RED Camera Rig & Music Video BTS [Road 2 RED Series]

Today, getting riggy with it.
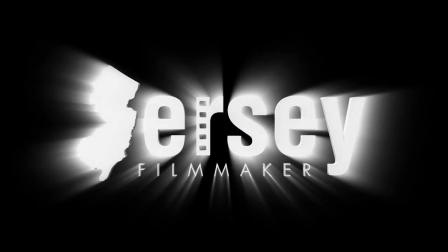What's up everybody, Anthony Ceratelli of Jersey Filmmaker here and welcome to another Road to Red episode. And today I want to talk about my shoulder rig setup that I used for my Red Raven and take you behind the scenes of a music video I recently shot with the very talented Whitney Wurz, a 16 year old, up and coming singer and soon to be star. The shoot was extremely fun and challenging at the same time. We only had three hours to get in, set up, shoot, break down, and get out. We shot it at Baza Studio in Long Island City, New York.
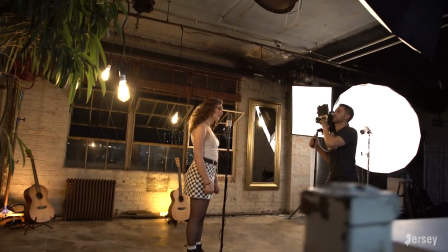0:41 The first challenge was that the studio was on the fourth floor and the elevators only went up to the third, which made for a nice workout that day.
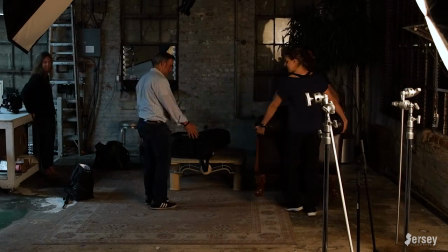0:48 But once we were up, the fun began. We cleared out these couches so we could use this whole corner to give us that industrial exposed brick look. The day before, I went on a shopping spree at Home Depot and bought just over a thousand dollars worth of lighting and accessories so we had plenty of options to choose from. And as I anticipated we used less than a hundred dollars worth of the lights and I returned the rest.
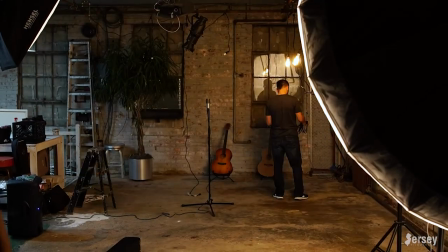1:07 My favorite and most anticipated option that I'm really happy worked out was dangling these makeshift Edison bulbs from the ceiling.
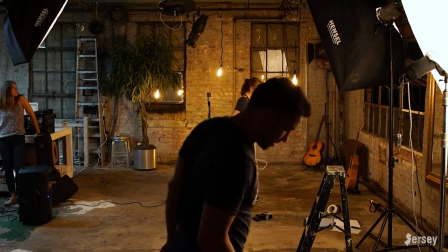1:13 I really wanted some sort of up lighting on the walls so we decided to put some lights behind the guitars that we brought for decor which I thought ended up looking really cool.
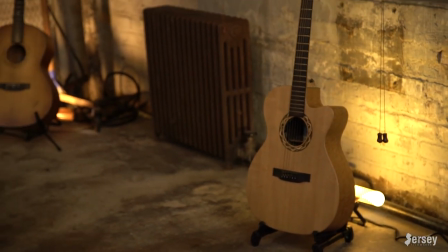1:21 We also threw some orange gels on the lights because I was going for that warmer look. It took about an hour and a half to set up and we immediately started rolling.
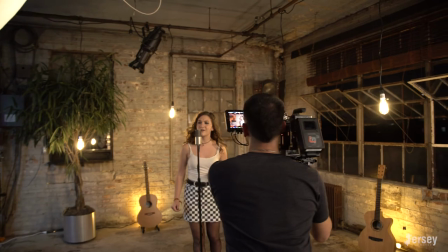1:28 Whitney pumped out 11 takes within an hour and we got right to packing up afterwards.
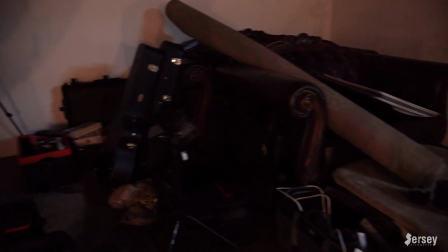1:33 We scrambled to get everything out of the studio and finally got the last piece of equipment in the car at the 3 hour and 15 minute mark. I'm extremely proud of what we accomplished in this small amount of time.
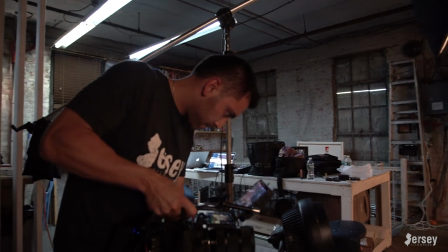1:42 I'm a huge pre-production guy and I love to have extra time on shoot days, especially if there's no day to run test shots, but I was asked to do this last minute and to keep the budget to a minimum,
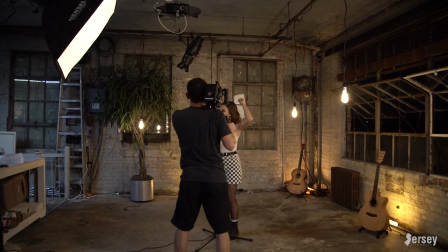1:51 which definitely isn't uncommon and like I mentioned, can be a really fun challenge. So big props to Whitney and her crew, they were a pleasure to work with and she's extremely talented I suggest you check out the full music video on our YouTube
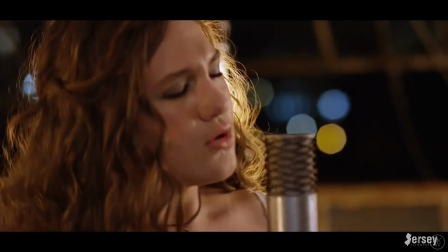2:01 channel which I'll put a link to in the description below so moving on to my rig let me start by noting that this is not customized specially for a red camera it's just a combination of rigging equipment I've collected over the years that I bunched together to fit whatever camera I'm using so starting up front I have these handles which is from what's called
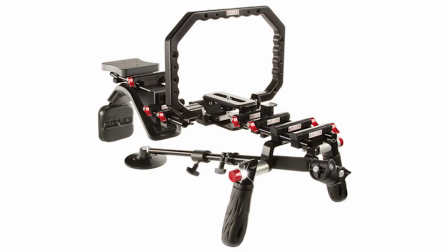2:21 the composite fiction rig made by shape I've had this thing for years which I bought from my DSLR back when I first started, but now I just take bits and pieces of it to add to different rigs whenever I need. Underneath we have this VCT universal base plate, also from Shape.
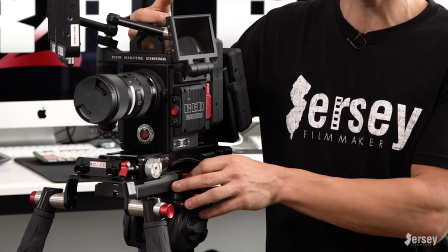2:34 This big quick release plate secures the camera and obviously releases quickly.
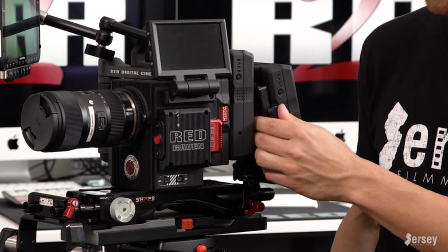2:40 On the back I have this Tilted V-Mount universal power supply plate.
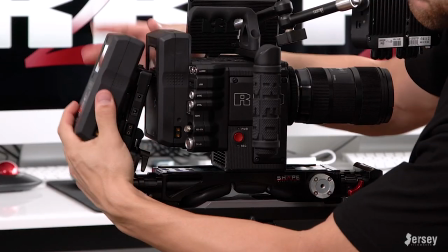2:43 It obviously holds V-Mount batteries and also has a P-Tap, D-Tap out, along with three other outputs for different voltages. And lastly up top I have this ICANN articulating arm that holds my Odyssey 7Q Plus monitor recorder. I wouldn't normally keep this monitor over here, I just wanted to keep it out of the way so you could see everything. This is the exact setup I used when shooting this music video.
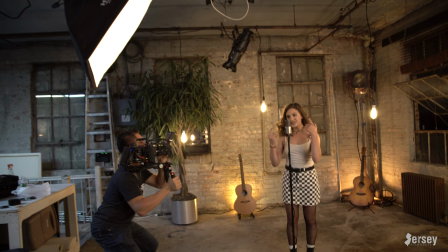3:02 If you look closely you can see I don't necessarily put the shoulder pad on my shoulder because as I mentioned, this isn't customized for a RED camera. So it doesn't work perfectly, but I make it work when I need to. You'll also notice that on this day I had my RED LCD monitor on the top here and leaning all the way forward. I prefer to have it on the side like I do now, especially when using an external monitor so I can see the monitor here and control the camera here. But I was having some technical difficulties that day with the LCD 2 connection so unfortunately I had to go topside. The biggest question I get asked is why two batteries? I usually use a second battery only when I have an external monitor attached. I didn't run any cables here because I wanted to keep it clean so you guys could see everything but I'd use this back battery to power the monitor. I do this because one, the setup is big enough so it's not like this is extending it all that much and this battery is super light so it's not adding a lot of weight. And two, this battery only runs the raven for about an hour. If I were to power the monitor as well, it would significantly cut into the battery life, especially if you're recording externally as well. There are a couple more pieces that I add from time to time to fully deck this out, and they are a matte box and a follow focus.